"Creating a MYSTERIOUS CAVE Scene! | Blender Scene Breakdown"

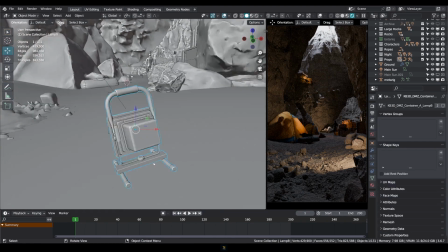(12:09)
And then we have our lamp up here, this one. This is also just a quick asset with a light here.
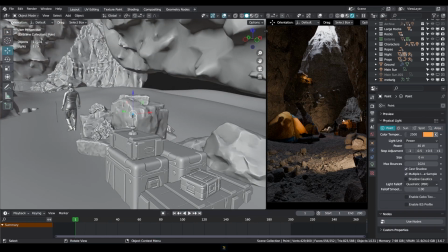(12:17)
Our candle has a light here, which we can see here, and then back here we have just another one of those lights,
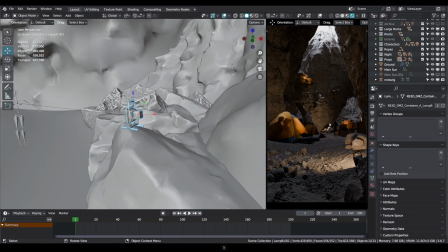(12:24)
just to make sure that everything is lit up a bit, just give it a bit more.
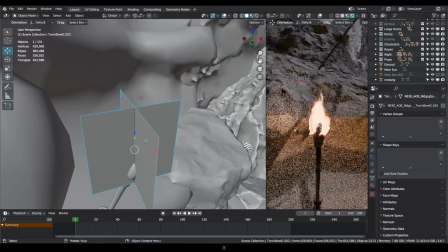(12:30)
And then we have this light here, and let me just show you this. So this is like a fake fire, it's just a plane for a fire with an alpha map on.
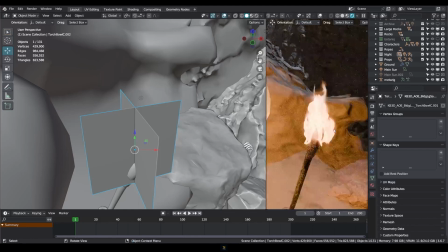(12:38)
So I just duplicated it and rotated it, so from afar it looks like fire,
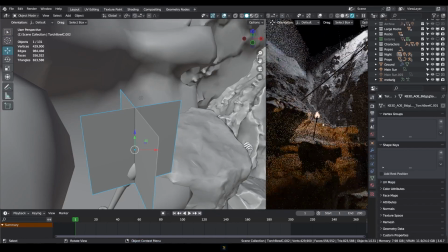(12:43)
so you can't really tell that it's a plane, and it's not animated.
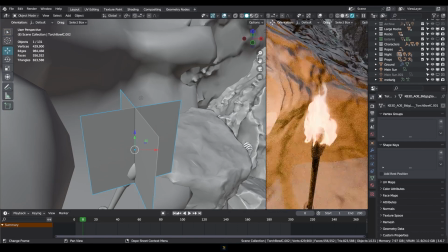(12:48)
Oh, actually it might be animated. No, it's not animated, so it doesn't really matter because we're going to be seeing it from all the way up here.
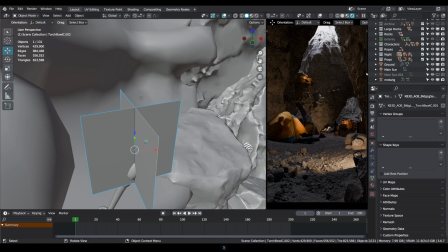(12:54)
So now you see how the lights kind of make a difference, and if we just try to use one light,
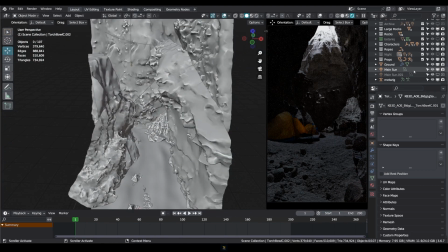(13:01)
it's not really going to look as good, even if we use a HDRI or something. So the night lights, even if you're doing a daytime scene,
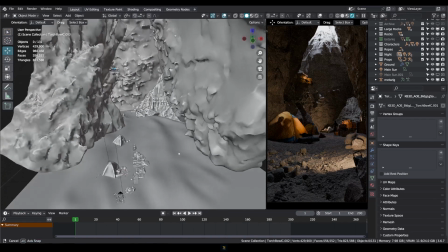(13:08)
these small highlighting prop lights really make a big difference to set the scene and kind of create a mood.
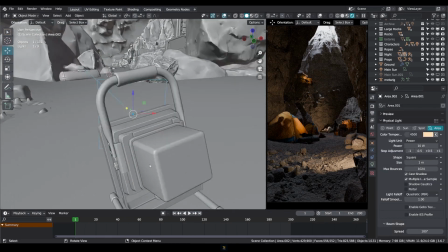(13:16)
Especially you see with this light down here, the light is at quite a low angle,
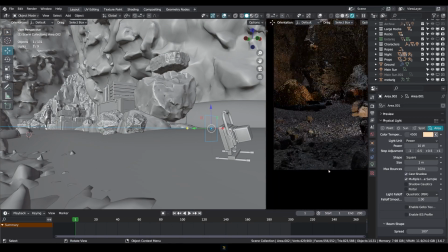(13:21)
and so it's creating these beautiful little shadows, give really a sense of depth and realism even.
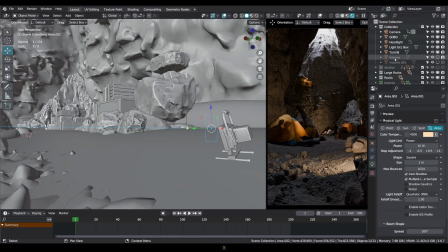(13:26)
So the main thing that we're missing now is the volume. So I'm just going to add the volume.
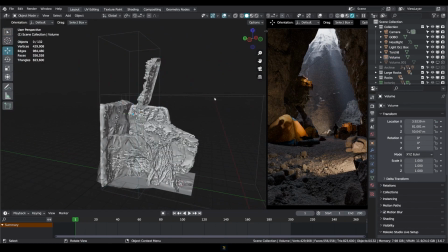(13:31)
As you can see, for the volume I actually have 2 volumes. So let me just enable both of them so you see both the volumes.
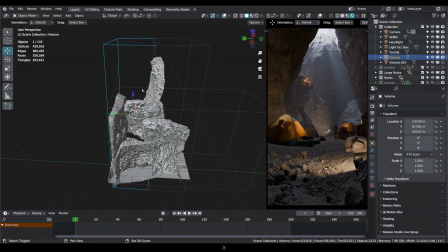(13:39)
So this is the second one and this is the first one. The first one is basically, let me just turn off the second one.
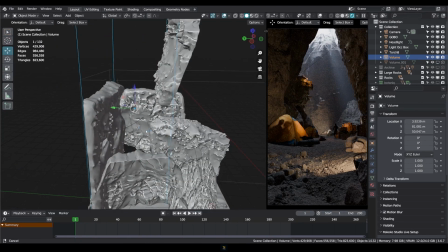(13:44)
The first one is basically a different density, at a higher density, just to make sure that we see these rays.
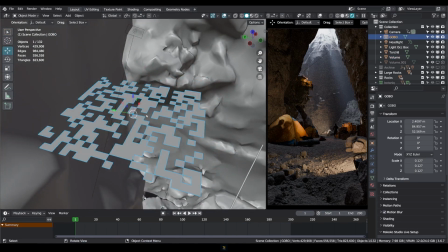(13:51)
And like I mentioned before, if we take out this gobo, it's just flat, sort of. But if we introduce the gobo, we get these little streaks, just volumetric lights.
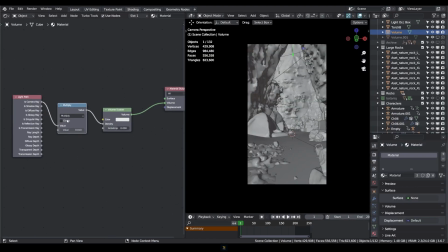(14:02)
So this is the volume setup. So it's a camera path plugged into the value with a multiply node and into the density of a volume scatter. You can change the anisotropy if you want. What it does is, let me show you. It's a very interesting feature to play with.
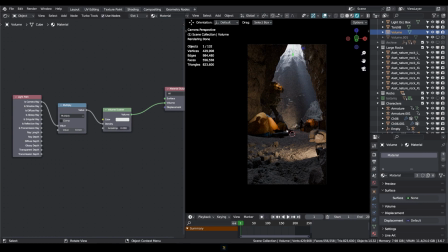(14:14)
So if we have this at 0, all the light is going to be evenly distributed in the whole cube. But if we turn this to 1, then the density will be sort of concentrated around the light sources.
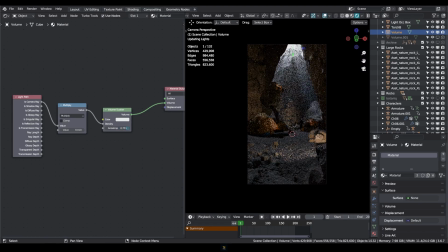(14:31)
So if we bring this up, you can see that this part starts to go in, like it starts to get darker because the volume isn't affecting it as much. So when we go to 1, we just lose the volume completely. But as long as we're not at 1, we're just like at 0.9 or 0.8,
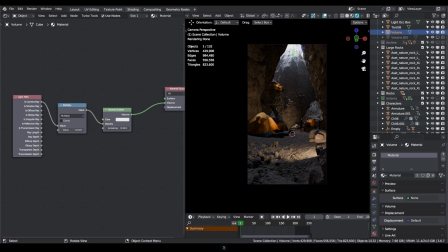(14:50)
you can see that the volume is just concentrated in this area, which makes it highlight a bit more and makes it like bloom a bit. So that's a really nice effect. But obviously if it's just going to stay up here, you won't see the light streaks.
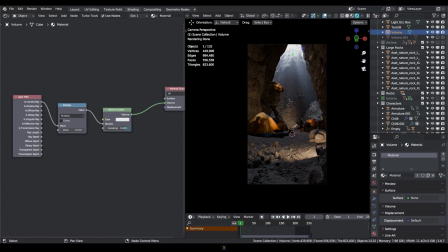(15:04)
So if I turn it down a bit, then you start to see these light streaks come up. And then obviously at 0 it's just everywhere. You can change the color of it as well if you want a certain type of mood, but obviously make sure that it's what you want, because it's not going to be realistic.
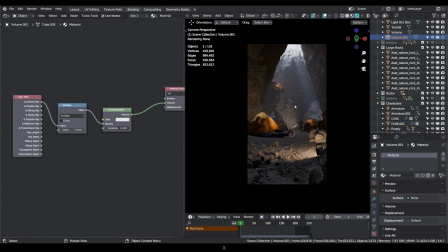(15:18)
So you can see the second volume is also the same thing, but it's around the whole scene.
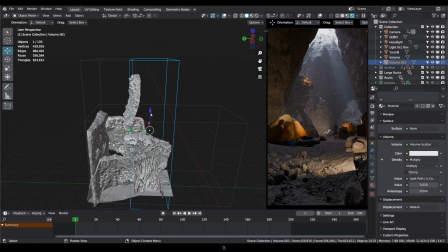(15:25)
So I don't even need it up here, I could just move it down here and scale it down, but
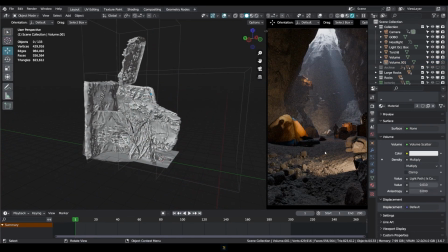(15:29)
it's basically the same thing, but I have the flexibility to change its density in case I want it to look more foggy. So yeah, so now we have our volume as well, so our scene is looking good.
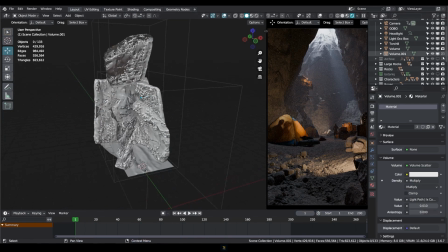(15:43)
The only one thing that is missing is some vegetation. I have the botanic add-on, for which
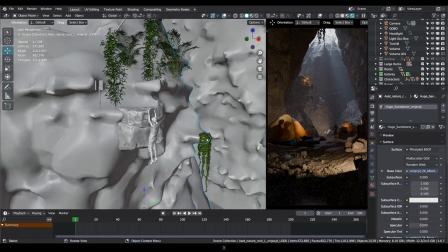(15:50)
is just a few ivy leaves and little ferns and stuff that's just hanging around, just to make it look a bit nicer and green.
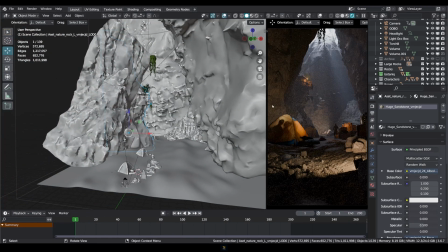(15:59)
We could add moss, maybe like a moss on the back.
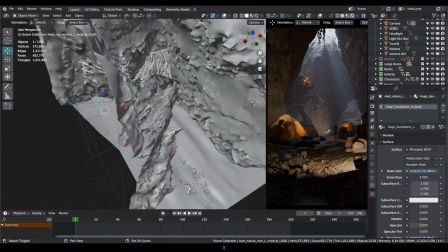(16:03)
There could maybe even be a waterfall back here if you wanted to kind of increase the depth of it.
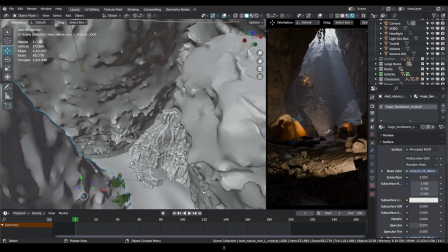(16:10)
Maybe have a little pond or lake, like a little water body here, and then have this be a waterfall.